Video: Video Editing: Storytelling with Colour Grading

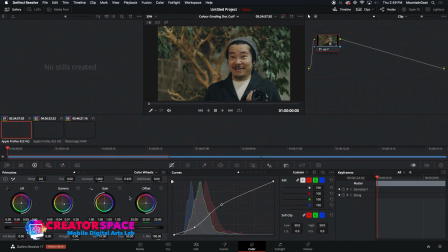And now what I want to do is really play with
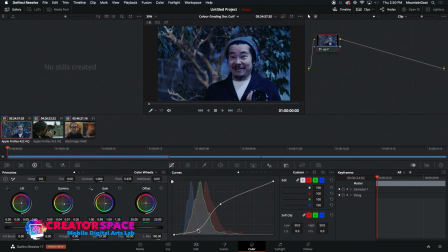this kind of silvery look, which I think can be really interesting for the
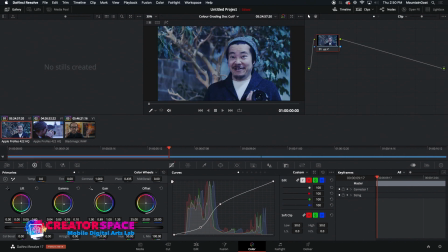film as well, and as a documentary.
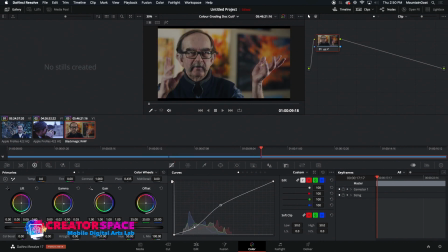So this kind of silvery look is neat because, again, trying to look at a bit of a winter story since it's happening in the winter. You know, and what. So sometimes just that hint of blue can be a really nice touch,
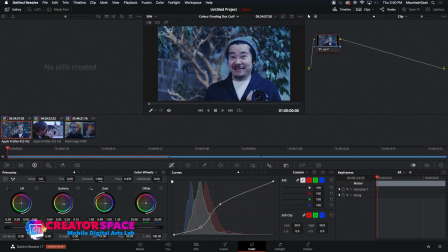where you know we've augmented it and we've again made something. I feel like I'm now. It's a colder story.
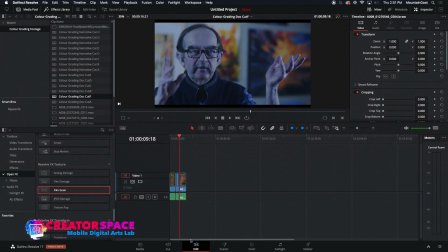I don't really have the warmth that I'm looking for in the story of you know. So it has this kind of wintry. It happens in the winter. It makes it very, very clear. And then finally, let's look at just that kind of opposite, if that kind of seasonal things that we can really do.
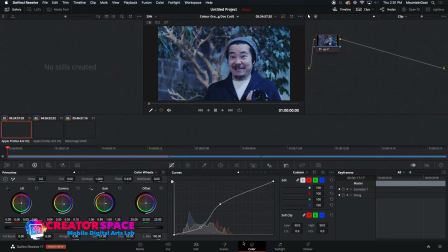And you know, let's take the winter one, and you know, what happens if we really want to make it into more of a summer story. So I'm just going to take down the saturation a little bit here.
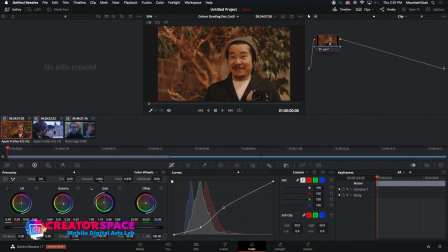Yeah, now I kind of feel like I'm in, you know, in the middle of the summer, and probably just a little bit too much warmth there still, but
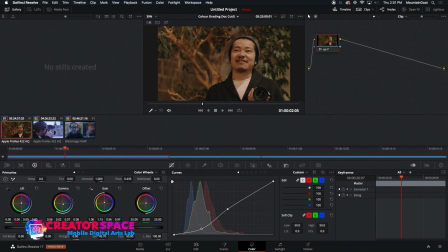definitely has a nicer kind of summer look to it. I'm just doing the overall gamma boost there, and leaving some nice warmth to it. And let's see what we can do with the outdoors here.
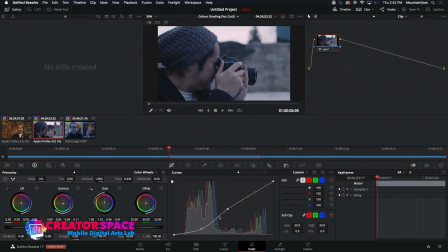Like, how summery can we make this as well?
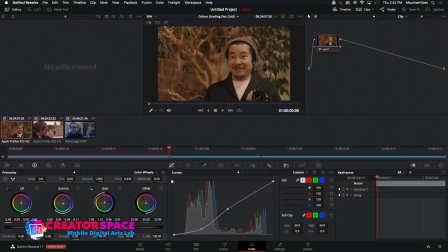Yeah, I definitely don't feel like we're in the winter anymore. So it definitely feels at least like it's a bit more of a fall story. So again, just playing with those, you know, complete opposites of you know, where we can take the
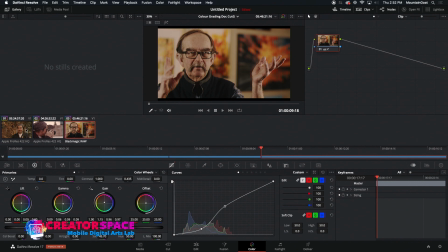documentary. So more of a summer story. So again, different mood, different seasons.
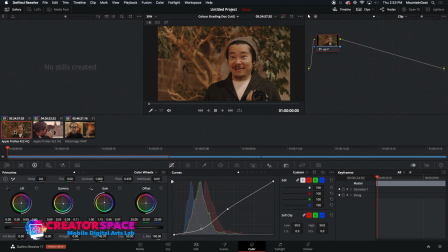Yeah, so all the stuff that we're doing here, if anyone has any questions, I can open it up now. And just saw a question here, the studio version. All of these effects, the film grain, that's on the free version as well.
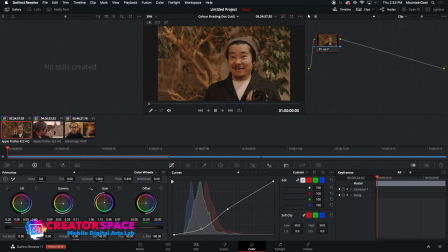And all the color grading that I'm doing is on the regular version as well as in the studio version.
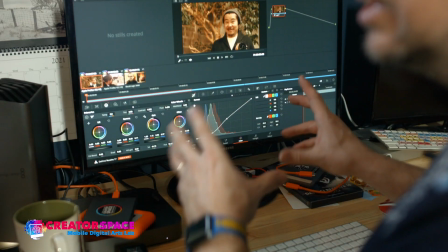So it's accessible to both areas. So it's not really you know, a specialized one or the other,
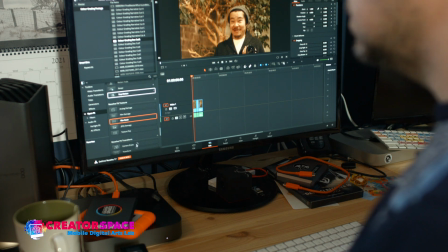but you get these same open effects filters show up in the free
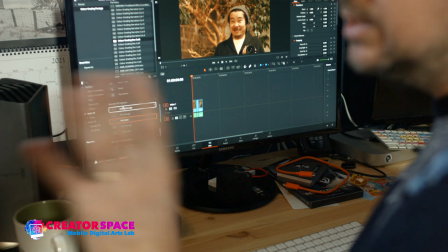version as well as of where it was before.
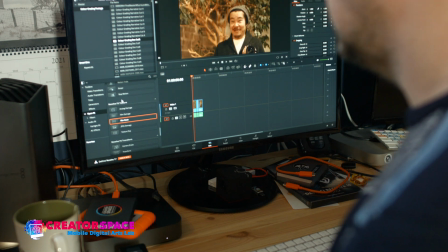So if anything's missing, any of these kinds of, some of the effects, not every effect will be in the free version.
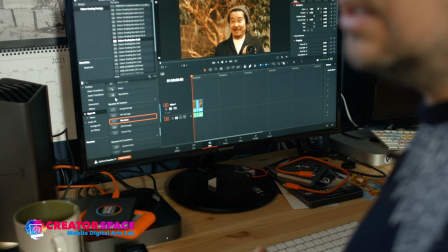So if there was something specifically needed, you can always come to the libraries to use the IMAX that have the studio versions loaded as well.
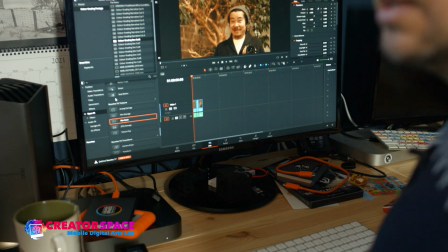So that's a really cool thing.